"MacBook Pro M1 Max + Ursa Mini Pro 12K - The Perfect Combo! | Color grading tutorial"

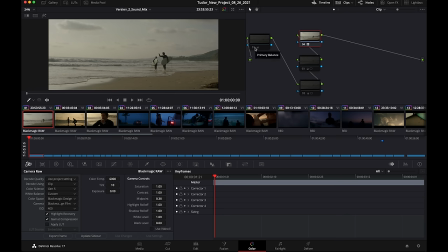(3:46)
So the second thing I did of course my basic adjustment so in this case let's activate this guy right here this changed quite dramatically the image from just a lot only from here we went to here and what I did here I warm it up the image a little bit brought down shadows
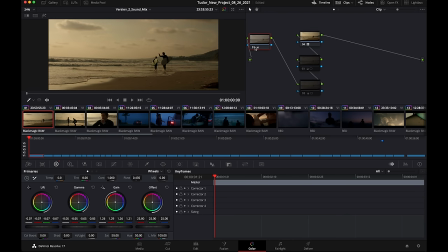(4:06)
meet my idea for this video is that I wanted to have the shot on the beach at sunset very warm and
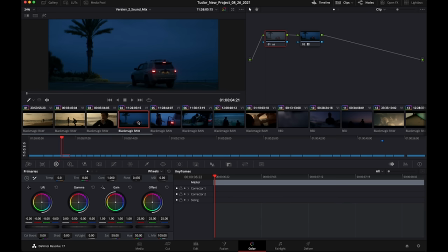(4:12)
the shot at sunrise as you can see right here these guys cold because I wanted to have a nice contrast.
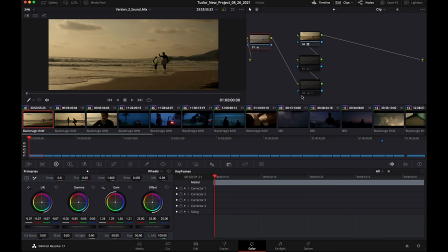(4:19)
The other thing, of course, they were a little bit too dark, so I used this mask right here to bring them up a little bit.
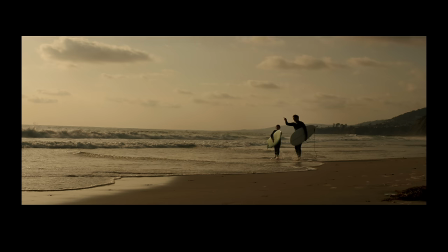(4:26)
You can't really tell the reason mask, in my opinion. I think I kind of fit it out pretty well.
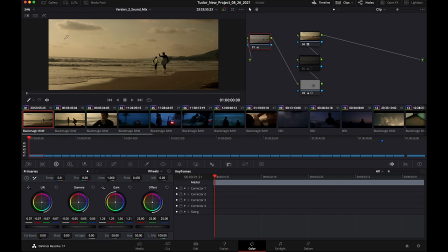(4:33)
And the other problem was this part of the sky right here was a bit too hot, in my opinion, so I decided to drop it down a tad. And this is the final clip. Again, nothing crazy. Another thing I have to say about this computer, I don't have anything plugged in right now.
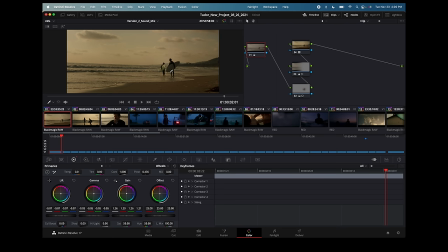(4:50)
I started at 100% about 20 minutes ago and my battery said 95%. Another thing that I wanted to mention guys is that all this footage is actually on my internal SSD, but I did do a test with the external SSD, the Samsung T7, and it worked pretty much the same. I'm sure there are some benefits because the internal SSD is super fast, but as far as can tell on a 6k timeline or even an 8k timeline playing back 12k anamorphic footage
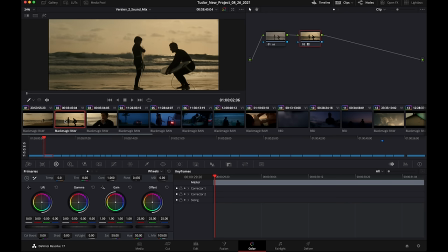(5:19)
didn't have any problem even on the external ssd moving on we have this another clip right here what did i do
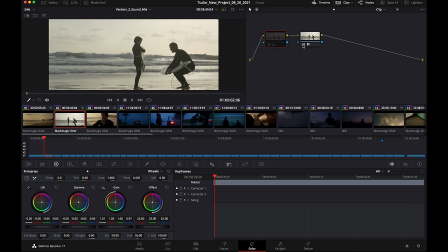(5:25)
here battery natural rec 709 of course this was against the sun so the shadows were a little lifted i have to bring them down
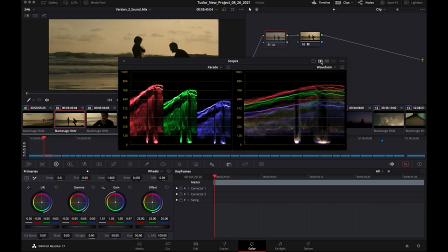(5:32)
a little bit and i forgot to actually show you my scopes because it's something that i usually do i don't know why i didn't bring them up so let's
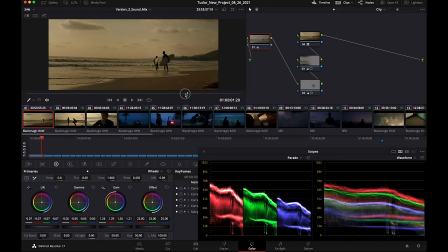(5:40)
just jump back This is the first clip and so you can see the scopes, I'm actually going to put a vector scope right here and then we are at the second one.
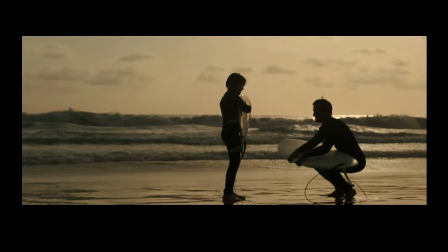(5:50)
So for some people they might be underexposed, I would say, but this is just my style,
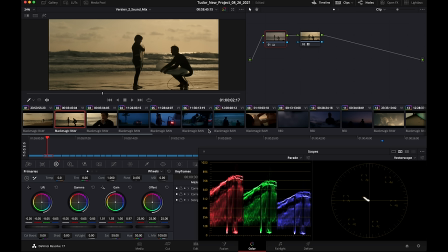(5:56)
you know, I just like dark images and a little bit moody images.
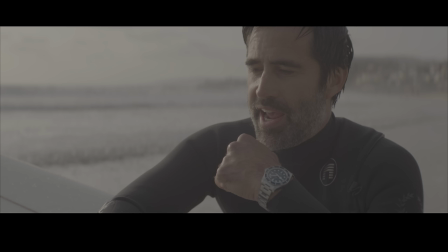(6:01)
This is the dad explaining the kids what to do with that board, again, battery natural Rec.
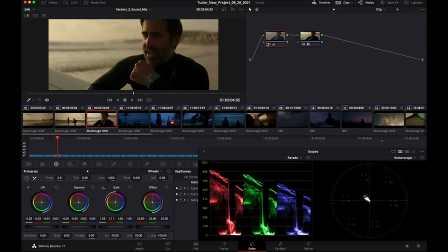(6:07)
709, really good starting point, drop shadow and contrast, copy that, correction, warm it up, and it's a beautiful image.
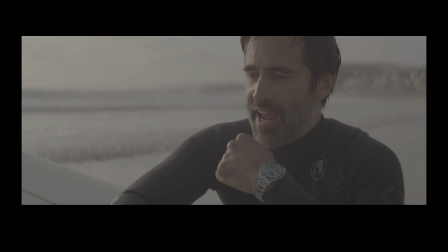(6:15)
Okay, so this is going pretty fast, guys, but that's how I like it, and as you can see, it's pretty consistent.
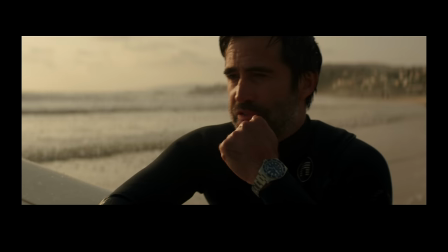(6:21)
These were all shot, I think, around 5 p.m., and then we finally jump to the first of this blue hours one.
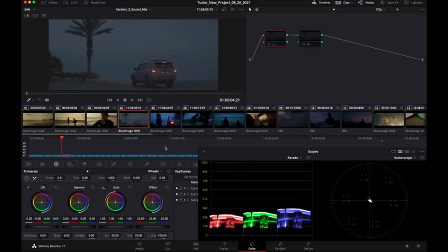(6:29)
You know, it was about 5.30 in the morning here. This is the log file. Again, plenty of information in the shadows. This is something that you have to keep in mind guys with the Ursa 12k it works the opposite as the pocket so with the pocket you have a really really good highlights roll off but the shadows are always a little bit washed out you don't have a lot of information sometimes they're a bit noisy not a huge fan of how the shadows look on the pocket 6k but the
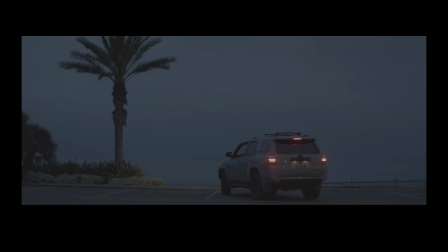(6:56)
roll off is totally insane on the Ursa works the other way around so it's not that good on the roll off but at 800 for example he has way more stops of shadows the dynamic range charge
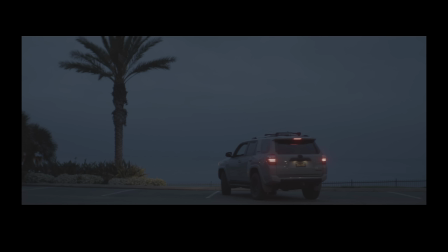(7:10)
so basically you can underexpose as much as you want and you're going to be able to retrieve those shadows so that's what i usually do with the ursa i try to let the shadows just fell into the darkness because that's what i like and of course In this situation,
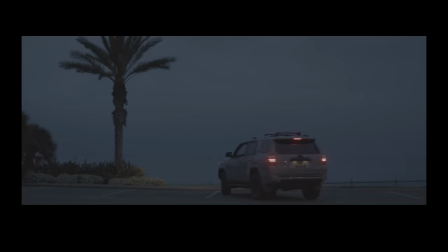(7:25)
for example, let's bring this image, see those tires. Are we shooting a tires commercial?
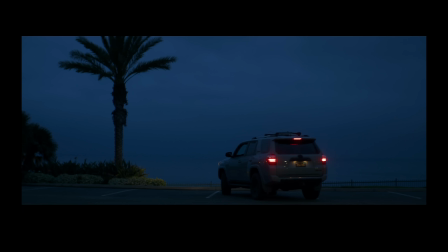(7:31)
No. So why should I care if they're black? Like is there anything that's gonna tell a story about those tires? No. What we care is there's the ocean back there, it's early in the morning and these guys just got there.
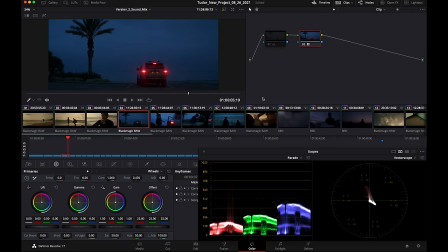(7:44)
What did I do here? It's already looking pretty good. Let's jump into the rough settings. Here I add color temperature at 4000 and this time it was a little bit too magenta.